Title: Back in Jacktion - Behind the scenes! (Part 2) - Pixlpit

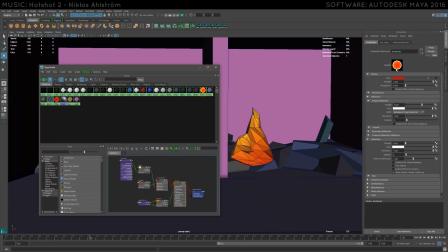So what I did here is I used a normal shader with a ramp that just went from red to orange or to yellow to give it that nice fiery look. And as you can see in the preview here, it's got this weird outline. What that is a rim light shader, or a rim light ramp rather.
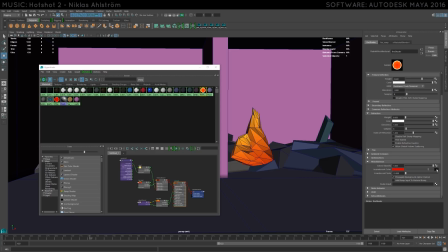So you can see on the incandescents here, I have a special shader, a blend shader, which is using the red color from the ramp, the original red here, just bumped up a bit because I wanted it to have a nice glow to it. This is what is making the fire glow a bit.
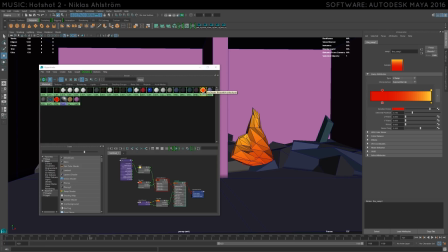It is incandescent, but it's not an incandescent shader. So it is giving off some light, but not pure light. It's still susceptible to reflections and shadows and stuff like that, which isn't a thing that fire usually is in real life, but again, I wanted it to look cool.
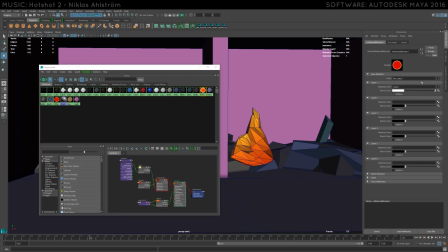So that's the base for this blend shader, but I also have another ramp. This is just a light ramp to darkness, and this is what's causing the rim light, the ring you can see around this shader example here.
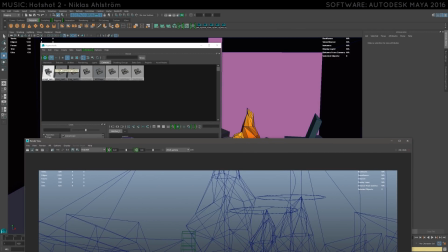And all this really does, let me go into the camera actually and turn off the depth of field so we can see this easier.
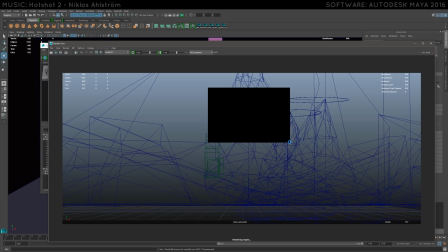All this really does is give the flames a brighter edge. Anything that's facing away from the camera gets a brighter edge.
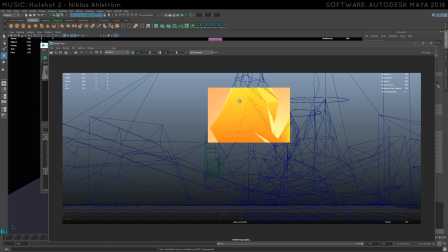This is what you would use on, this is if you've ever played Super Mario Galaxy,
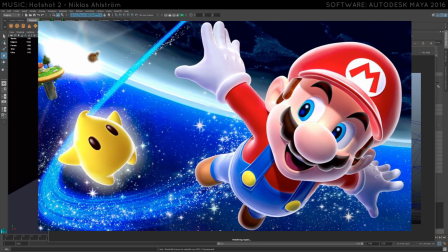and you can see that Mario has this bright edge to him all the time that makes him really stand out from the background.
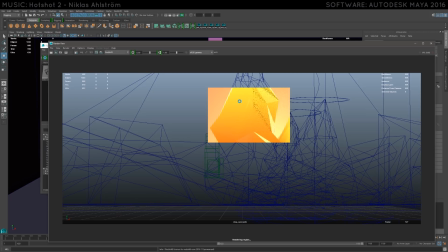It's the same principle. You add a rim light into the shader.
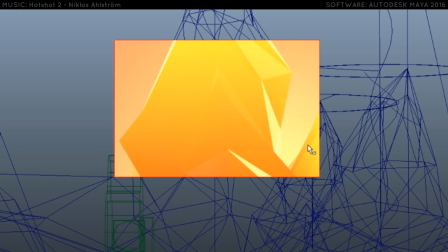As you can see here, all the faces that are at an angle from the camera get this sort of brighter
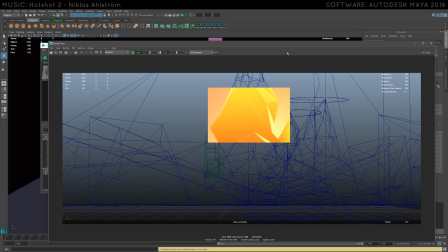shade to them that makes them really pop out, and it gives it a bit of a more alive feeling,
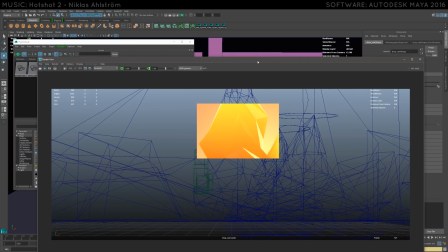because as the flames turn and the faces, the polygons, they change their angle and their shape towards the camera, this is gonna fade in and out and go away and show up on other polygons, and it just gives it more life to the whole shape of the fire as a whole,
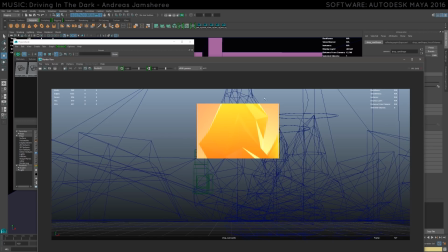rather than just having this ramp of orange to yellow.
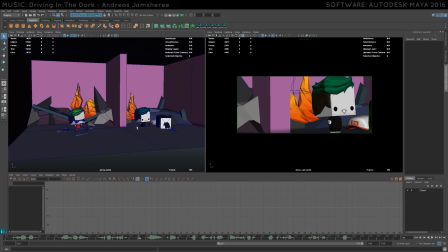Another thing people wanted me to talk about is the anti-shots and how I incorporated him into the animation, and it's very basic, very simple actually. He's there the whole time. You can see when Jackboy Man is stuck in the roof and he falls down, Anti is here and he's doing his thing,
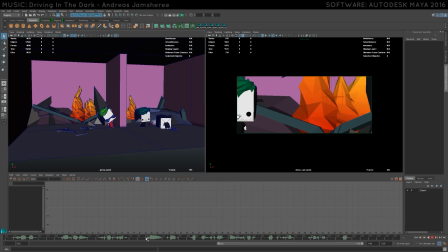and he shows up there, and then he's over here as Jackboy Man enters frame, and he's actually there the entire time. But what I did was,
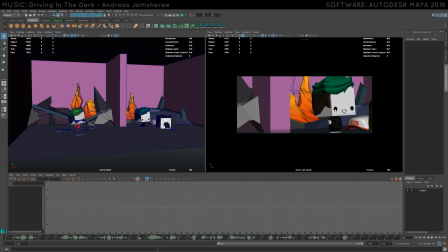much like the running shot where I rendered the logo and Jackboy Man on a separate layer, here I rendered Anti on a separate layer.
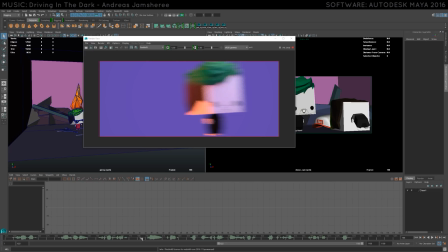So as we come into this shot, Anti is there, and the camera pans over, and he's still there, and he's still there,
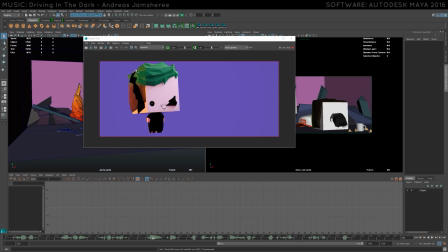and then Jackboy Man comes in, and now we can only see his shadow that he is casting by intersecting with Anti.
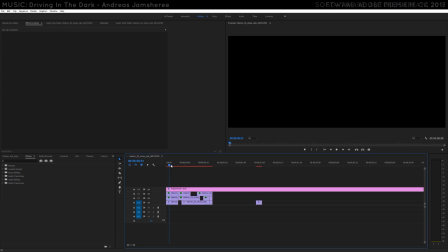But what I did with that then is took the frames into Premiere and did my normal Anti treatment on that with the filters and the glitching and just the general normal Anti stuff to get that same look.
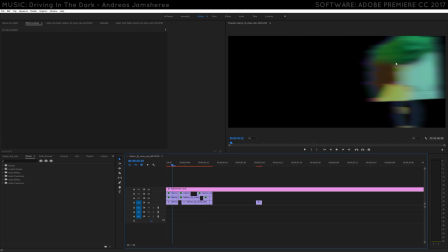So as you can see here, the camera movement is the same because it's the frames we rendered from Maya,
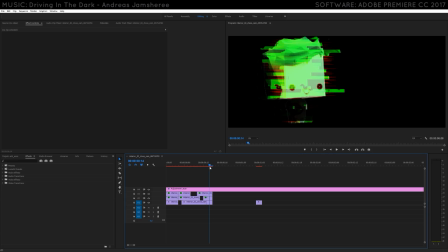but he's coming in here, he's doing this thing, and then he's glitching out, and then he disappears.
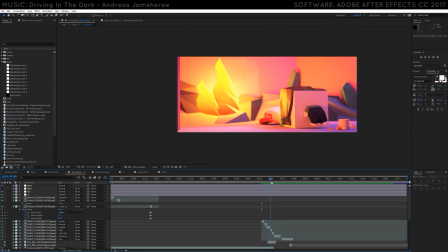And this is when, in After Effects, Jackboy Man takes over. So all I did was add that in from Premiere.